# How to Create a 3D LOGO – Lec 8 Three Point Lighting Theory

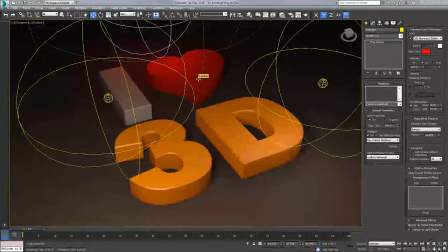So in this next section, we're just going to take the lighting a little bit further and start to finalize the lighting in our scene. So we're going to start by adding what's called a fill light, and then also a backlight, which is the light back here, which is a little bit out of my viewport.
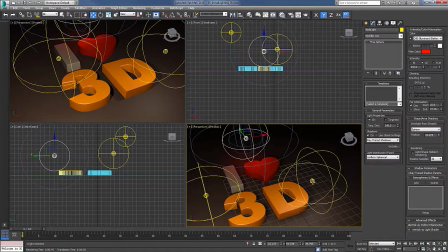It's this guy right here. In this process, we're going to just talk a little bit about three-point lighting and how that's set up, how the fill light is not used really to light the scene so much as it is to just light the areas of the scene that are void of information, that are black essentially, because generally you don't want black areas in most scenes.
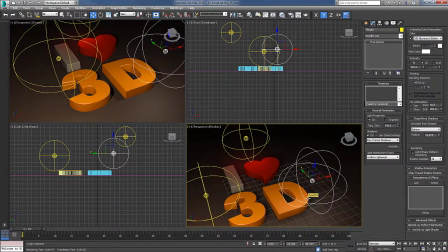I mean, you can have some black, and there's definitely art forms that use a lot of black, and there's nothing necessarily wrong with that, but it's always good to at least understand how to create well-lit scenes regardless of what your art style might potentially be. When we're doing the backlight, we're going to go ahead and fill this one with red, as you can see here.
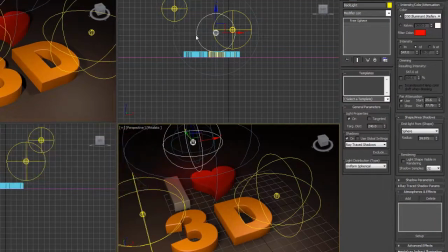So, we'll talk a little bit about that.
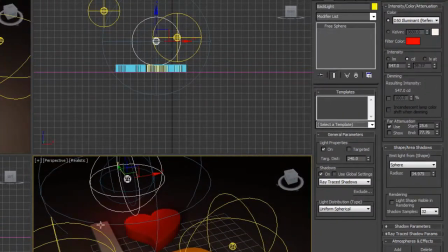And we'll also talk about far attenuation with this light so that we can kind of control how this light falls off in space. As opposed to just using a real-world algorithm,
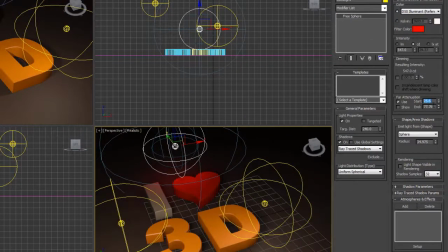we're going to kind of cheat that a little bit and use what's called attenuation to create this sort of effect.
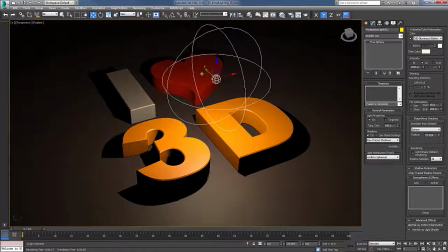So to start off with, we're just going to move this light back a bit in the y-axis so that we can see the bottoms of the letters a bit,
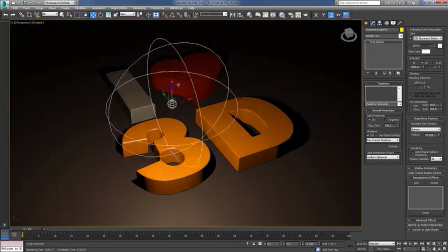and then we're going to move it over a little ways, and we might move it up some. And as you can see, as we move it up and further away, things start to get darker.
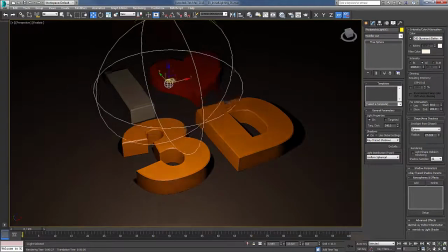So we're going to have to adjust things a little bit to get them to look right. But we want to use this as what we're going to call the key light. So let's go ahead and name this our key light.
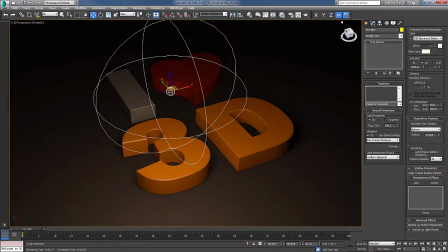And this way we know this is the key light for our scene. Now, again, we've adjusted this a little bit, so let's bring this up just a little bit more, and let's go ahead and make it brighter so we can kind of bring our exposure back up to around where it was.
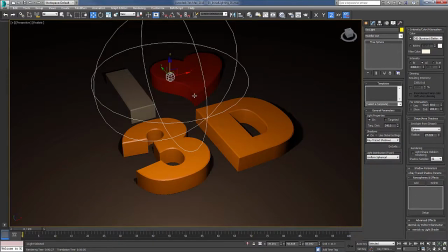But we're still missing some light back here now as it's fairly dark, and so we'll want to add some more lighting, and this is where we're going to start to talk about what's called the three-point light setup. So the three-point light setup usually consists of a key light, and a fill light, and a backlight.
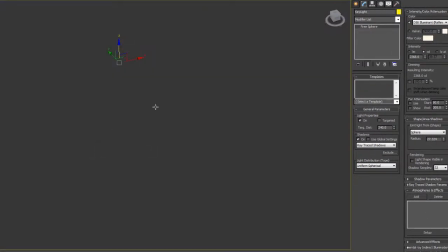The key light is going to give all of the main objects in the scene the light that it needs.
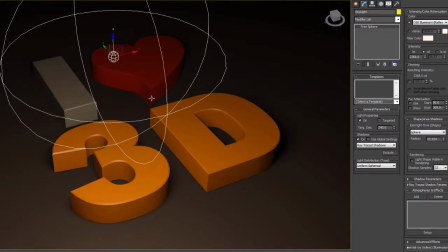And the fill light is going to fill in most of the areas that the key light does not hit. Generally, you'll be working in a more enclosed area, and you won't necessarily need a fill light in that case, though a lot of people do still use them. Especially if you look at portraiture and things like that,
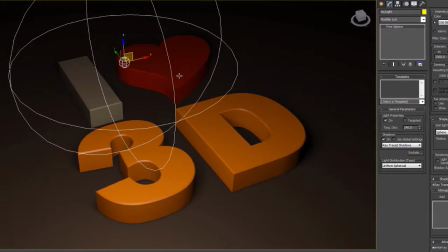I don't know if you'll see it, but most of those kinds of lighting situations use a fill light to light the side of the face that isn't being directly lit by the key light. That way you never see any dark spots when you're looking at like a glamour shot on the model's face.
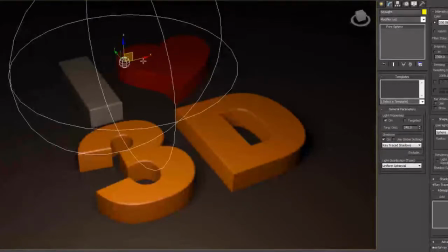So to create a fill light, we're simply going to take this key light and just shift copy it over to the right.
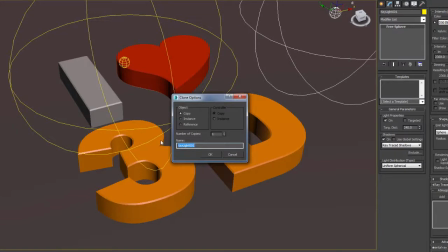And we're just going to make this a copy, but we'll go ahead and rename this as we're copying to fill light.
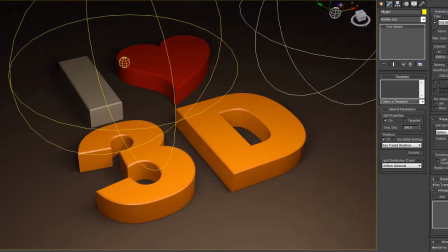Now, since we copied the key light, this is probably a little bit more light than we actually want,
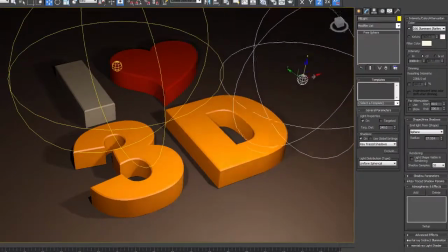and we can also go ahead and reposition this slightly, as we don't need nearly as much light on the tops.
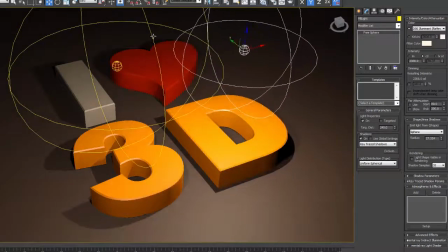However, we could probably also move it back a little ways so that we can start to light the heart a little bit more, but we don't want to lose this corner either, so we move it back out a little bit like this.
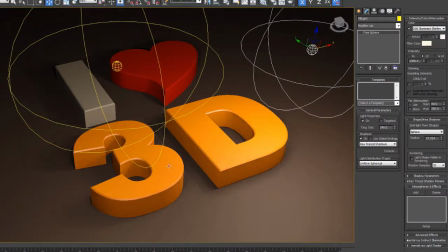And so now you're really starting to see that it's filling the areas of the scene that the key light is not hitting. Furthermore, we might want to bring this key light over just a little bit more so that we're getting more of the sides of the eye, for example, maybe back a little bit more.
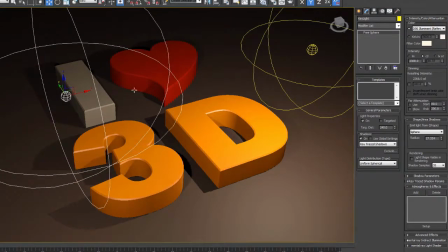So positioning lights can be tricky, but it's not difficult.
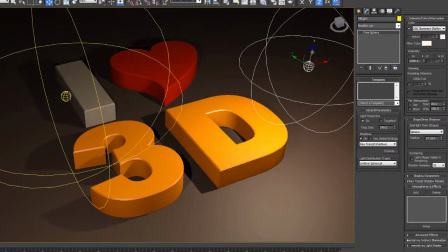It's just moving lights around to kind of spread exposure where we want it. Now, we might take the white color or the yellow color off of this, for example, or we might add different colors, which we might do for the backlight in a moment.
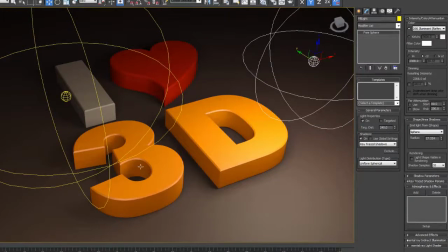And we'll probably want to tone this down a little bit, as we don't want this to be lit more than the key light, which right now this is actually lit more than this area here. So we want to turn this down. Again, the object of this is not to make this bright, it's to simply make it lit.
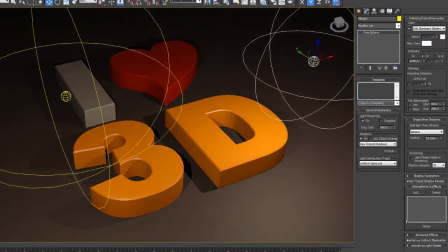So as long as it's getting lit, then it's doing its job. It doesn't have to be white or bright, as long as it's not dark, right?
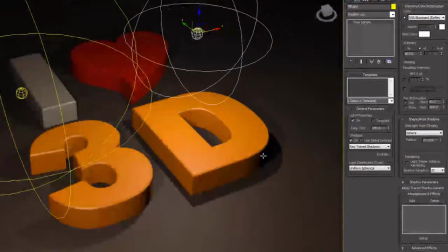If we move this over, right, this is dark, right? If we move it back, it's lit, right?
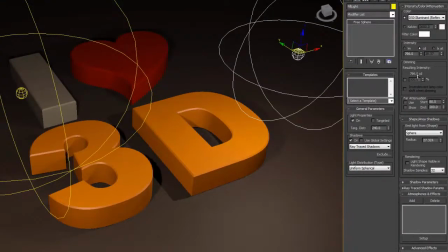But it's not bright. So that's what the fill light is going to do.
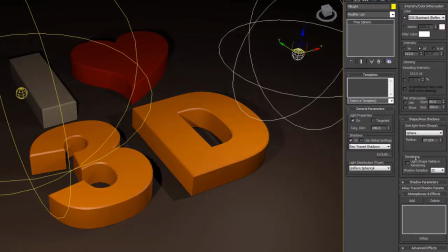And I can crank this down pretty low, really, just to give it enough light hitting the sides there. And now, in contrast, we might want to come back to our key light and increase this a little bit,
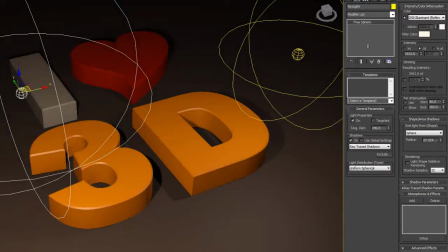just so that we have a little bit more pop in the elements that are supposed to be lit by the key light. So now that we've got our key light and our fill light, our scene is coming together a little bit.
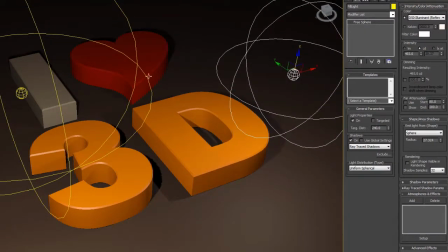We can always adjust this a little bit and play around with it. You'll want to experiment and come up with different ways to light your scene. You can also, in a lot of cases, turn off shadow maps for your fill light. However, in this case, I've found that for this kind of logo lighting,
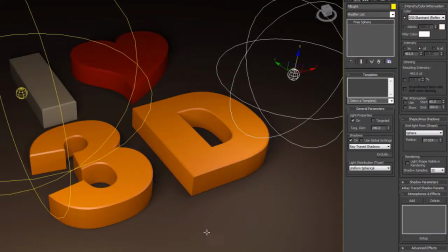it can be nice to have the different lights kind of casting different shadows, as it adds a little bit of depth and layered shadows to the scene. But in a lot of cases, you would use a light that would be less harsh. As a sort of extreme example,
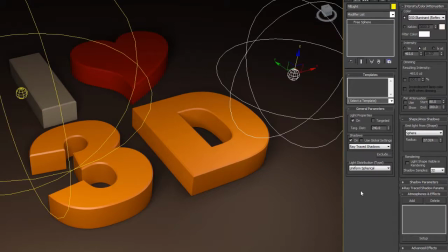I've seen photographers that use like a inch thick piece of plexiglass that's frosted to project their light through. Now, what happens when they do this is that the fill light actually winds up using more energy than the key light, but that's because it has to go through an inch thick piece of plexiglass that's frosted.
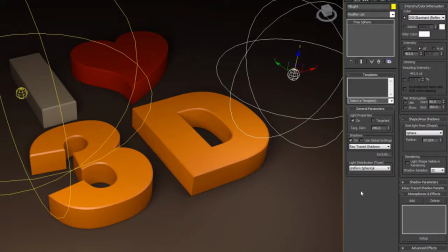But what that does is it breaks up the light in such a way that it doesn't really cast shadows anymore. There's still some shadow going on, obviously. It's pretty much impossible to eliminate it altogether the way we can in Max, but this kind of mimics that sort of effect.
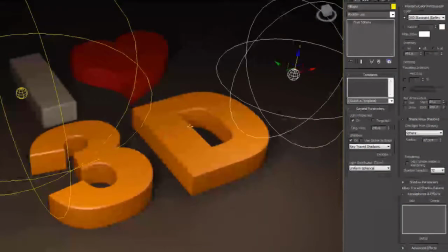So you want to start to think about real-world light applications and how they can be used in 3D Studio Max. But again, to create the fill light, we simply just copied the key light, and then we just adjusted it. So we just changed the filter color back to white, we lowered the candelas, and we could turn on or off the shadow maps.
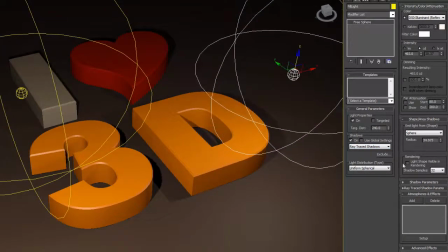We could make these harder or softer, if we wanted to. Any number of different things that you could do to kind of separate the two different lights can be helpful, but at the same time, you don't want it to be
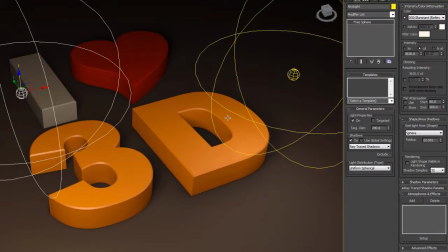super apparent that you've got these lights doing exactly what they're doing. You want to leave a little bit of mystery. So next we're going to go ahead and create the backlight.
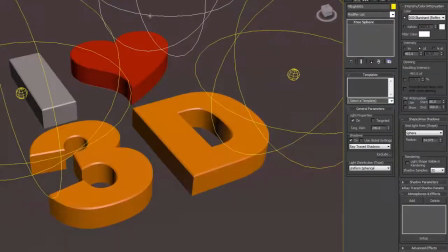So we're just going to select the fill light, and we're just going to copy that to the back here. And I've lost view of that light, unfortunately.
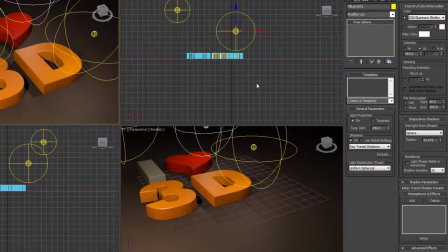I'll just go ahead and press Alt-W on my screen to bring up the quad menu again, or the quad views again.
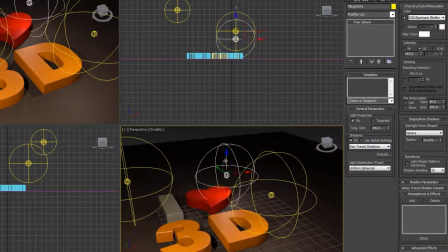And I'm just going to orbit around in this other view here, and I'm just going to use this to position it initially.
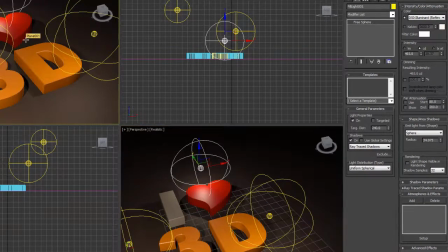And as long as it's visible in my scene here, I can go ahead and bring this back up
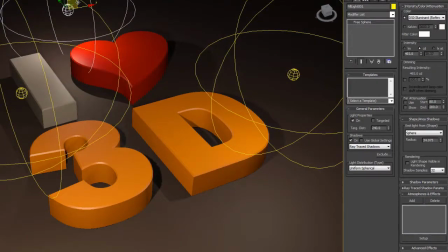and position it using the full viewport here. But we're going to create a backlight. Now, we're going to use this backlight a little bit differently than most people would use backlights. We're going to use it to sort of add some red glow to our scene.